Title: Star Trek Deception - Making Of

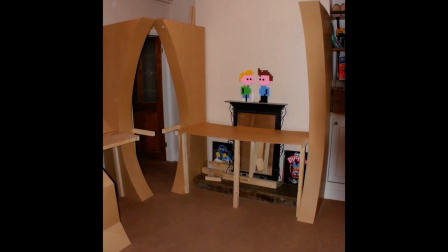[4:03]
People were interested in actually how I made the set, and to be honest it was pretty easy after doing the planning,
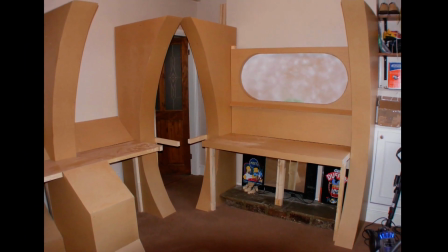[4:12]
it was pretty easy to put together, It was a lot of hard work, obviously.
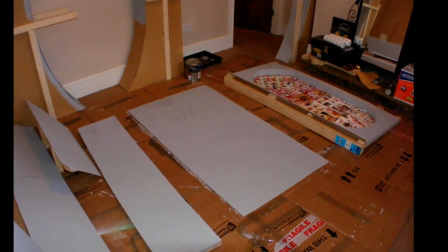[4:15]
It was mainly made out of small pieces of timber or long pieces depending on the desk size or the arch size.
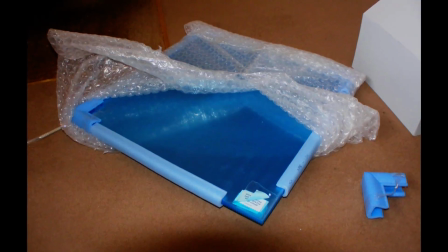[4:24]
Also sheets of MDF. A lot of people were quite interested in the detailing of the ship as well.
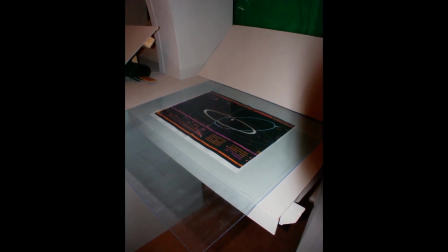[4:33]
How did I actually do the L-Cars display for instance,
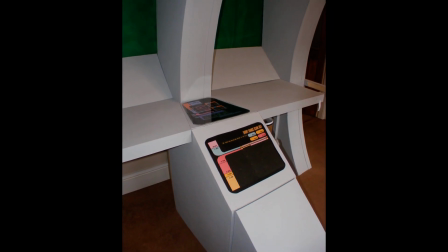[4:39]
which once again was quite easily done. The way I did it was quite low-tech and quite cheap as well.
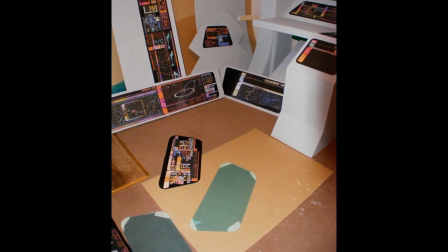[4:47]
The computer displays were literally printed out on paper using a tonne of black ink and
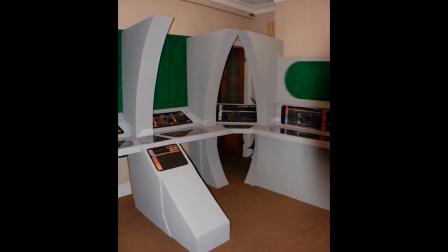[4:53]
then literally sellotaped onto black paper and then with plexiglass,
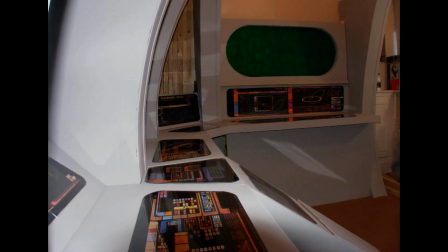[4:59]
literally slapped on top and cut around the oval shape. I'm surprised how well it actually came out to be honest.
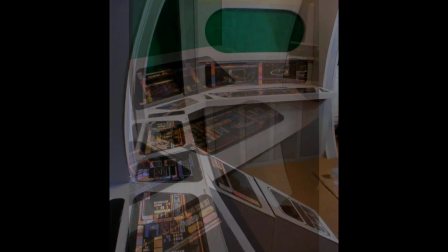[5:06]
I was expecting it to look completely nappy because obviously in the next generation Deep Space Nine they have backlit displays which creates a nice illumination effect.
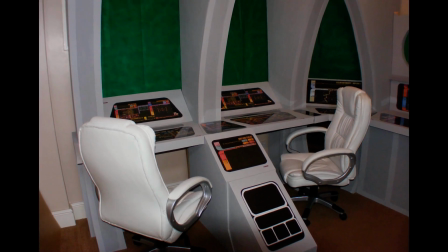[5:15]
Also with the detailing of the YM ships I used two chairs for the YM seats which are actually these white chairs that are able to get off eBay quite cheaply. They're not the exact chairs that are used in the series because I believe those ones don't have armrests.
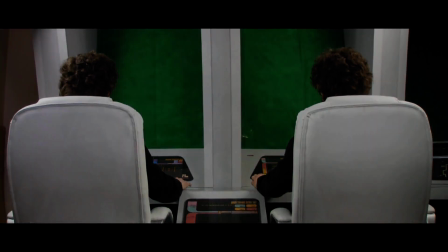[5:36]
I also created test shots myself to see how shots would look.
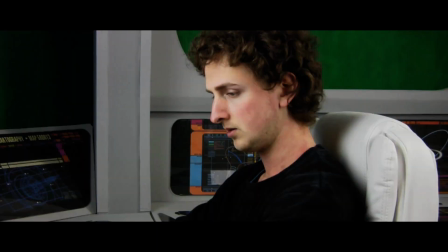[5:45]
This also helped with lighting tests because it allowed me to figure out
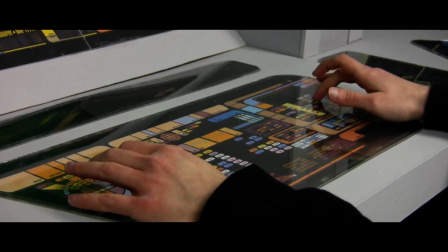[5:50]
places where I would actually be able to put the lights rather than having to figure that out on the day. For the Starfleet outings, this has been said in the Kickstarter video performance,
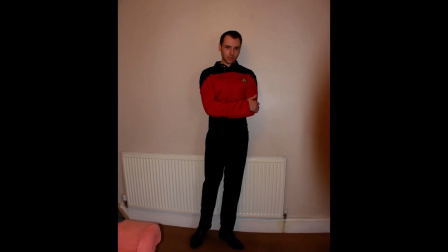[6:00]
but Commander Stoeman is played by James Sygrove, and Taylor Miller is played by Brick Huggins,
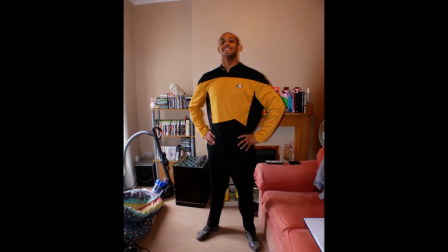[6:06]
which are both my old college friends.
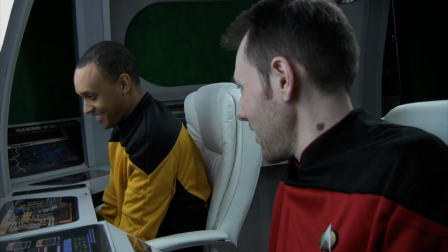[6:13] We're going through a boulder field or whatever they call it. Boulder! Asteroid field!
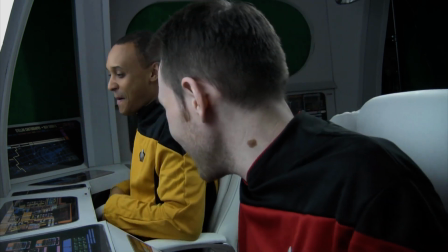[6:18] A boulder field! Boulder field! It's a field from the boulders! Boulders!
For the Klingon actor that was quite a surprise because that
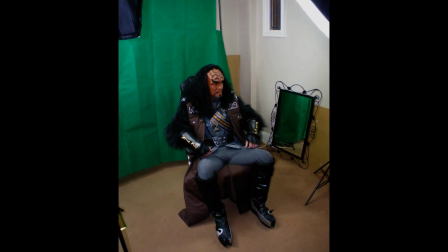[6:30]
was one of the things I was worrying about was to actually get some good Klingons in this film.
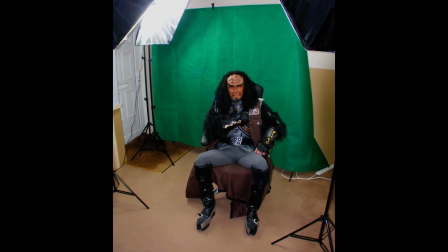[6:36]
The actor who played General Karloff was Stu Lucas, he's been playing
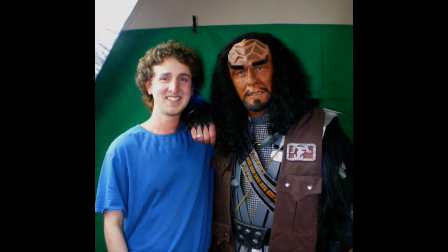[6:42]
Klingons probably longer than I've been alive which is a big help. In fact to To keep the realism of the backgrounds for the green screen stuff,
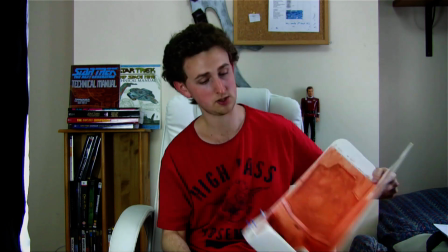[6:55]
I actually created small miniatures as you can see right here.
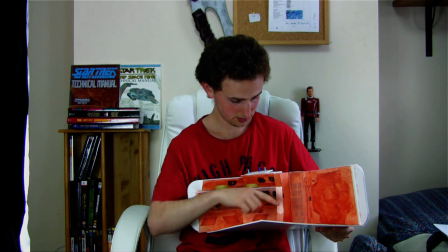[7:00]
This is the Klingon bridge.
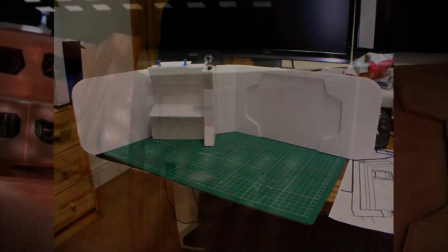[7:05]
Obviously this was massively colour corrected in the vinyl thing to make it much more darker red.
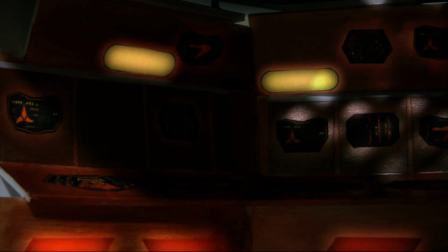[7:11]
Add some nice light rays through it. It came across quite nicely.
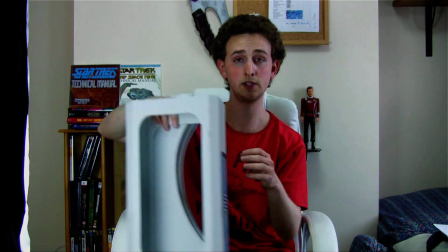[7:17]
As you see the miniatures for the back of the runabout set.
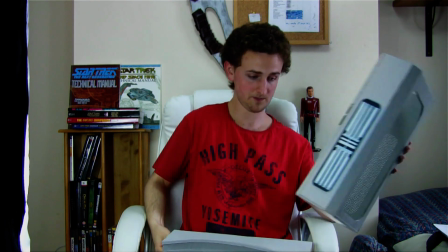[7:22]
As you see here I've got a couple of bits here. This is the transport way.
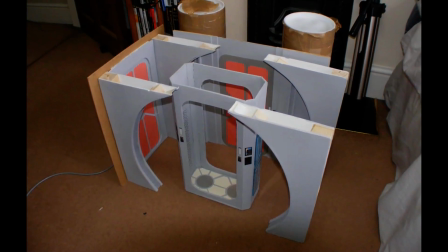[7:27]
I also have some arches here that I've created. It's always best to have some real elements if you're trying to make something look more real. Also on a final note, people are wondering how long this film took to make. but I believe it wasn't too long actually, it took about 6 months I think for an 8 minute video which isn't too bad considering, so I believe that's everything thank you for spending time to watch this making of the video if you have any more questions you can send us an email So yeah,